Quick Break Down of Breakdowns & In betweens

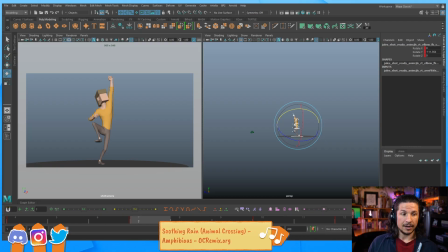41:22 You are always thinking about all of those. Now, it doesn't mean that everything has to be anatomically correct. So for example, here on this frame, his spine is stretching more than it should.
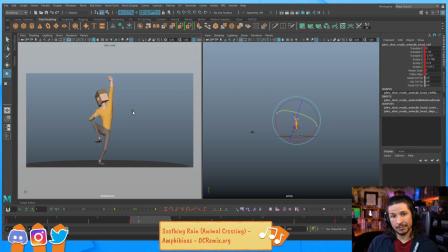41:37 That would not be humanly possible to do that. But I can exaggerate it because it creates a little bit of a smear frame. Now at this speed here that I retimed it at, that's not going to work. But what I had before, that would be pretty good.
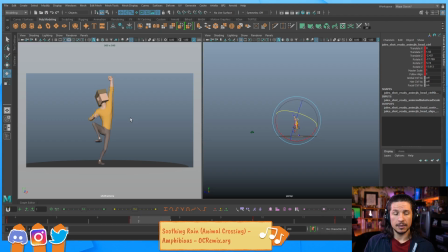41:53 You get this little bit of a smear. But I'm still thinking of the line of action. How is the silhouette looking? So for example, am I getting a tangent in between the arm and the leg? How's the hand looking in silhouette? What's the negative space between his arm and his leg, the negative space here?
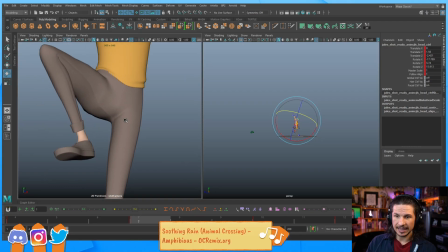42:12 This is something I would tweak. See how you're getting that like butt form right there? If I was to try and really like finesse this, I would clean this up to get a cleaner line right through there.
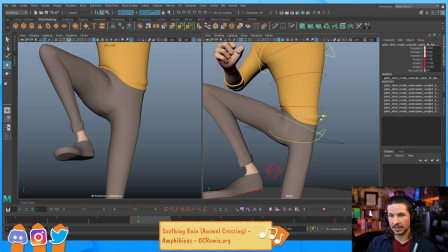42:31 So something like this. See how now you're not getting that butt shelf? So something like that.
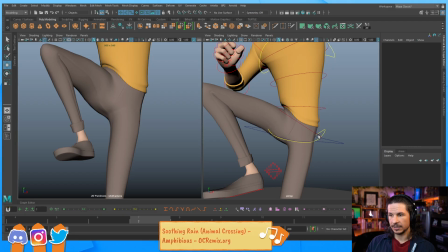42:47 So let's actually just reset that just to show the difference. That, you get that line, flat line. Ugh, not great. Or this, where you get a little bit of variation.
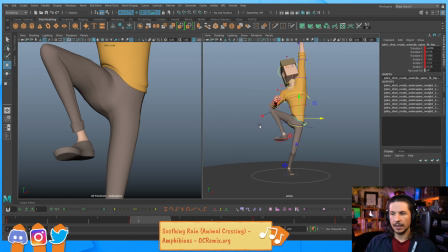43:04 Honestly, I would fix this with the Benbows to get that leg nice and clean. But we're getting that much more interesting shape. And then we get a little bit more pinch on this side, which is not a bad thing.
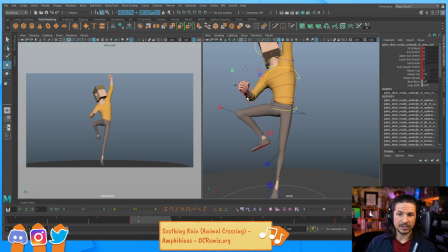43:20 So do you think about line of action, all of that stuff? And it actually makes the hip stronger too. Feels more like the hips dragging. Yes, you think about all of it.
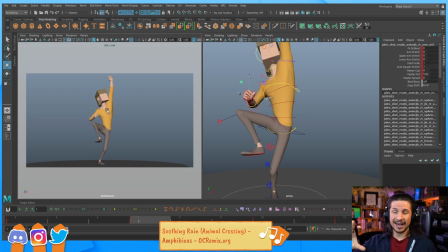43:32 And once again, it doesn't mean that everything has to be perfectly anatomically correct, and no, but it has to be appealing. It has to look good. If you start not paying attention to your line of action,
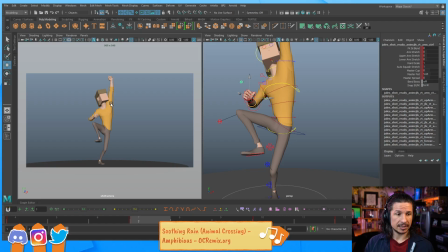43:49 or like any of those elements, your shot's just not going to be interesting. Ideally, and this doesn't always happen, but ideally, when you're scrubbing through an animation, no matter what frame you land on, it should look appealing or interesting.
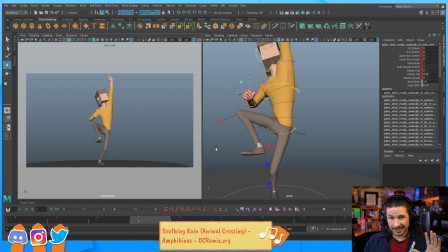44:06 That's just kind of a general rule of thumb. It's going to be hard to do, and you're not always going to be able to get away with that. But ideally, it should have some visual interest. And then there was another question here.
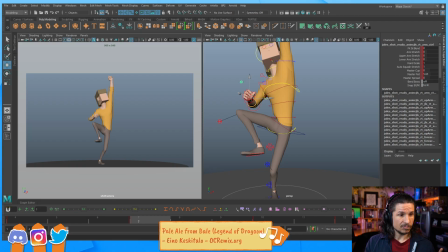44:22 Do you ever change, or do you call every change on your in-betweens as a breakdown? Like the foot contact the ground 2 frames before the breakdown? No, for me, the terminology I use, and everyone's a little different.
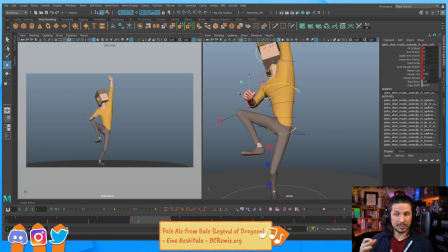44:39 Some people call breakdowns in-betweens. Other people, like they don't even use the term breakdown. They just go like your keys and your in-betweens, the poses between your main keys. Some people there's no real terminology in terms of animation.
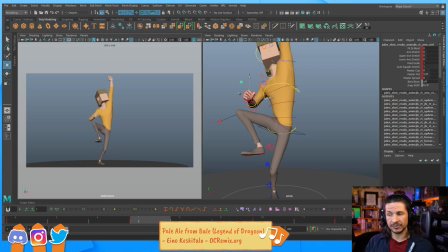44:58 Every studio is even a little bit different. For me, my terminology that I use is my keys are the main story beats. I think of these like my comic book panels.
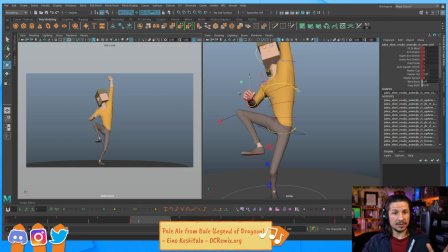45:12 These are telling the story and describing what's happening in the scene, but they don't have to describe every little action. So for example, if I have a character looking this way, all I need is really another key looking over that way, and I get the idea that, oh, they're looking in a different direction.